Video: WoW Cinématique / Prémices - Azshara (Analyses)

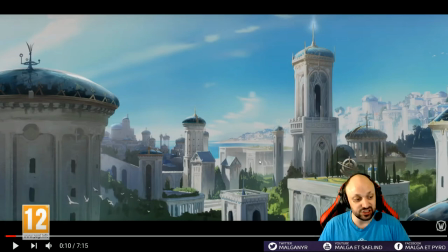673s
Pour commencer, donc Zinashari avec rien que, c'est vrai que les elfes de la nuit sont souvent représentés avec la couleur violette, et là on met la couleur bleue, et je pense que c'est pas anodin. Alors beaucoup vont se poser la question, parce que moi-même je me suis dit, et tout de suite je me suis répondu moi-même à cette question quand je l'ai vu lors du premier visionnage.
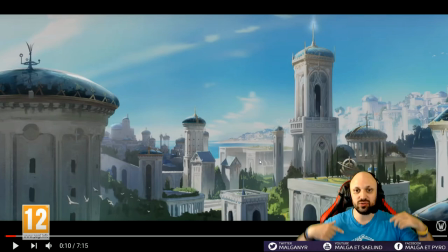690s
Prémisse, n'oubliez pas que vous êtes du point de vue du personnage. C'est-à-dire que pour Jaina, vous étiez sur le point de vue de Jaina et des Kul'Tiraciens pour la chanson. Ensuite, vous avez le point de vue de Sylvanas qui explique que voilà,
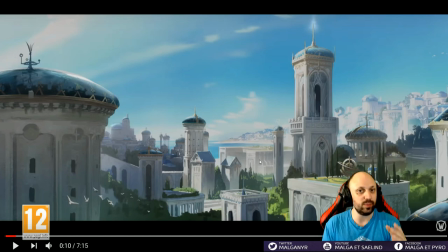704s
elle meurt machin différemment et qu'Arthas ne parle pas du tout, quoi que ce soit, que la cinématique soit différente. Pour Ashara, c'est pareil. C'est-à-dire que là, vous avez la vision d'Ashara, de Zinashari lors de ses derniers jours. Alors que ça ressemble pas du tout à ça au final, Zinashari. Imaginez que les structures, etc., ressemblent à ça, mais Zinaj Shari, là, à ce moment-là,
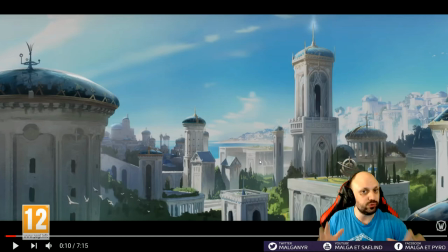725s
imaginez plutôt Suramar à Légion, quoi. C'est vraiment, c'est tout verdâtre, et il y a une invasion démoniaque en cours, avec, on peut imaginer une espèce véritablement un apocalypse. C'est un peu le déluge de la Bible, hein, qui va arriver. Donc, c'est pas un soleil radieux, des petits nuages.
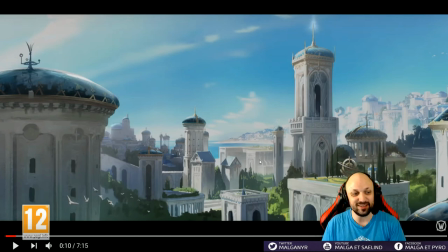742s
Là, on a plus l'impression d'être à Santorin que, on a plus l'impression d'être en été à Santorin que véritablement dans un monde d'apocalypse, avec des démons qui sont partout, etc. Donc là, au final, je rappelle que ça se passe pendant l'invasion démoniaque. Donc cette trame, encore une fois, on en parlera dans une vidéo, ça sera la guerre des anciens, on se consacrera là-dessus, donc je vais pas perdre trop de temps.
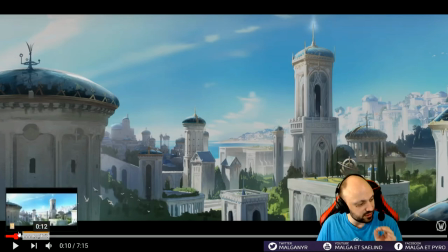761s
Ce qui fait que c'est vrai qu'il y a vraiment, en plus, même la musique, rien que la musique, on va se réécouter ça, la musique nous fait vraiment penser.
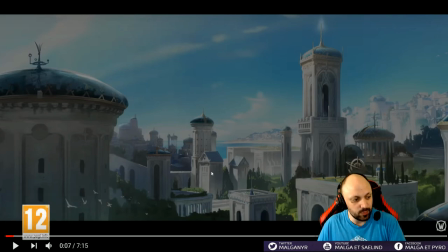767s
Moi j'ai eu un petit peu, pour ceux qui ont vu 3 le film, moi ça me fait vraiment penser à 3 avec cette cité gréco-romaine, enfin la cité grecque, hein,
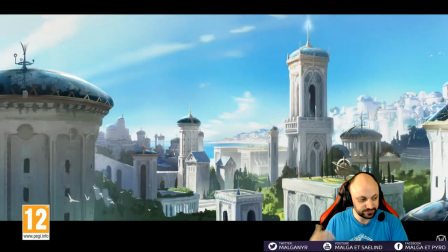776s
avec cette petite musique lyrique là. Là, moi, j'imagine 3 plutôt.
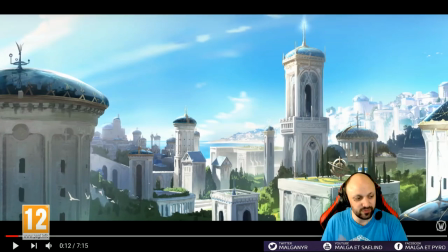782s
Ça me fait penser à 3. Et d'ailleurs, je pense que la mythologie, je pense que vous l'avez vu sur les 3 prémices, mais la mythologie grecque est clairement présente dans le prémice sur Jaina, mais également celui-là. On avait parlé de Charon dans Jaina. Là, en l'occurrence, on voit un petit peu les grandes cités grecques légendaires.
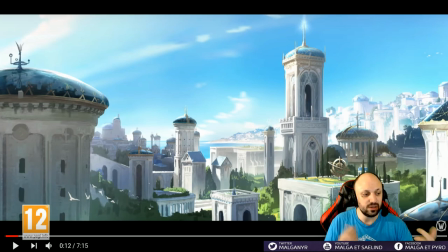797s
On peut penser, bien entendu, moi j'ai pensé à 3 avec la petite musique et la petite scénarisation, mais on voit directement les îles grecques de Santorin. Moi je pensais à Santorin, ça ressemble vraiment beaucoup à Santorin. Pour ceux qui jouent Overwatch, ça vous fera penser aussi, je sais plus le nom de l'île, bon c'est pas grave, mais du coup c'est tout simplement la Santorin d'ailleurs d'Overwatch.
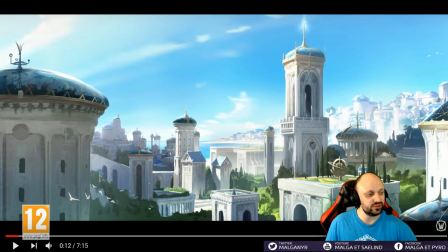815s
Et à côté de ça, bien entendu, ce qu'il faut penser c'est l'Atlantide. Une civilisation en avance sur tout le monde et qui va sombrer sous les flots. Donc la capitale Zinaj Shari qui deviendra Nash-Jatar quand elle sera sous les flots.
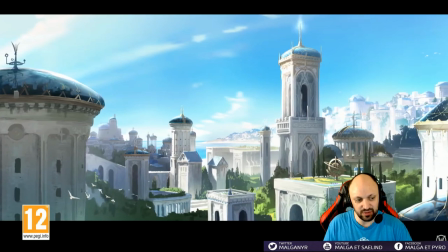828s
Sachant que ce que j'adore avec ce plan, on voit aussi le côté astrologie, etc. des toits.
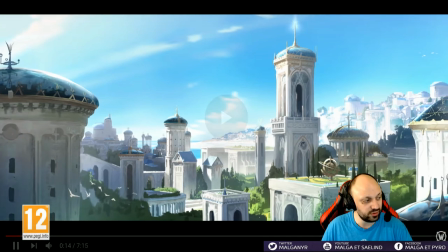834s
Je sais pas si vous avez fait attention avec le côté voilà, très avancé culturellement, etc. Le côté culturel, magnifique, il y a des planisphères, etc.
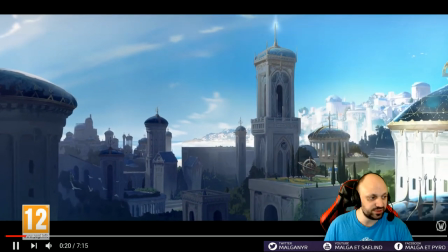841s
Donc c'est vraiment superbe pour vous montrer que c'est une civilisation bien avancée. La musique qui devient dramatique, l'ombre qui avance.
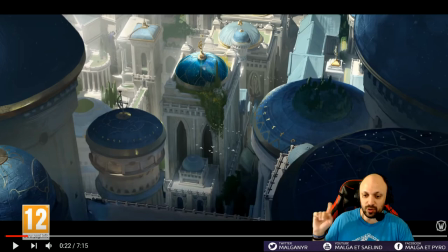848s
Et là, moi j'adore ce plan. Ce plan est magnifique parce que ce plan vous montre en fait l'échelle.
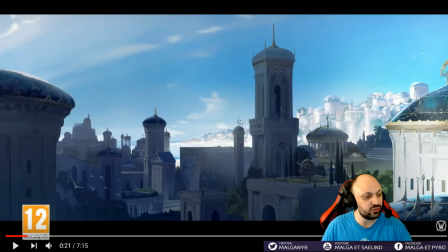853s
Parce que là on se dit ouais, oh, c'est une petite cabanette avec un petit truc. Et vous avez la taille des oiseaux.
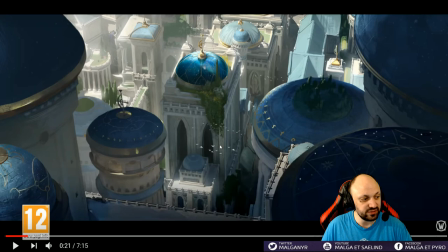860s
Vous avez la taille des oiseaux et vous avez la contre-plongée avec qui vous montre qu'en fait en haut des bâtiments vous avez des jardins. Et il faut imaginer que Zinaj Shari c'est une ville qui s'est construite sur des centaines et voire des milliers d'années en fait,
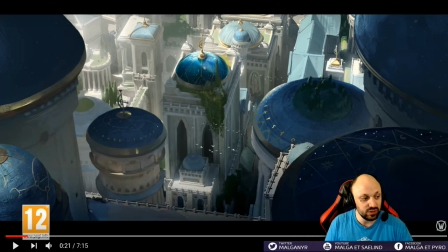876s
puisque c'est la capitale de l'empire Elfe de la Nuit, et que les Elfes de la Nuit ils sont immortels, donc ils vivent très longtemps. Et ce qui fait que vous avez justement ce contre-plongée qui vous montre en fait la taille de la ville, qui est colossale. C'est pas une petite ville avec un gratte-ciel de 20 mètres. C'est immense en fait, c'est immense.
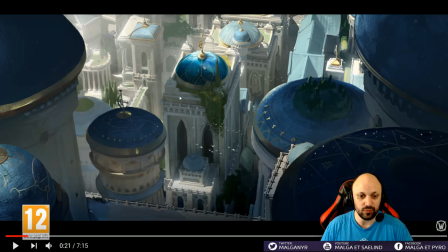895s
Et sachant que on vous met sur ce bâtiment-là pour vous montrer la différence avec les plus grands bâtiments de Zinaj Shari. Donc c'est quelque chose d'immensément grand. Et à côté de ça, donc moi ça me rappelle beaucoup Rogue One, le plan d'ouverture de Rogue One avec, vous savez, le chasseur Thaï, le chasseur TIE.
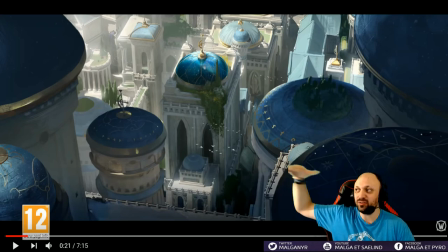910s
Et à côté de ça, il y a le Destroyer, et ensuite on passe à l'échelle de l'étoile noire. C'est un plan qui est magnifique.
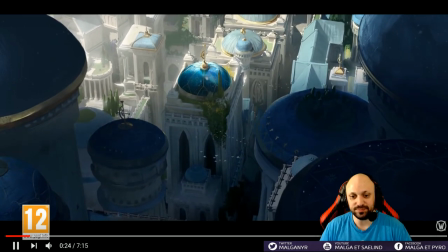916s
Et là, instantanément, on vous montre que tout ça c'est très grand.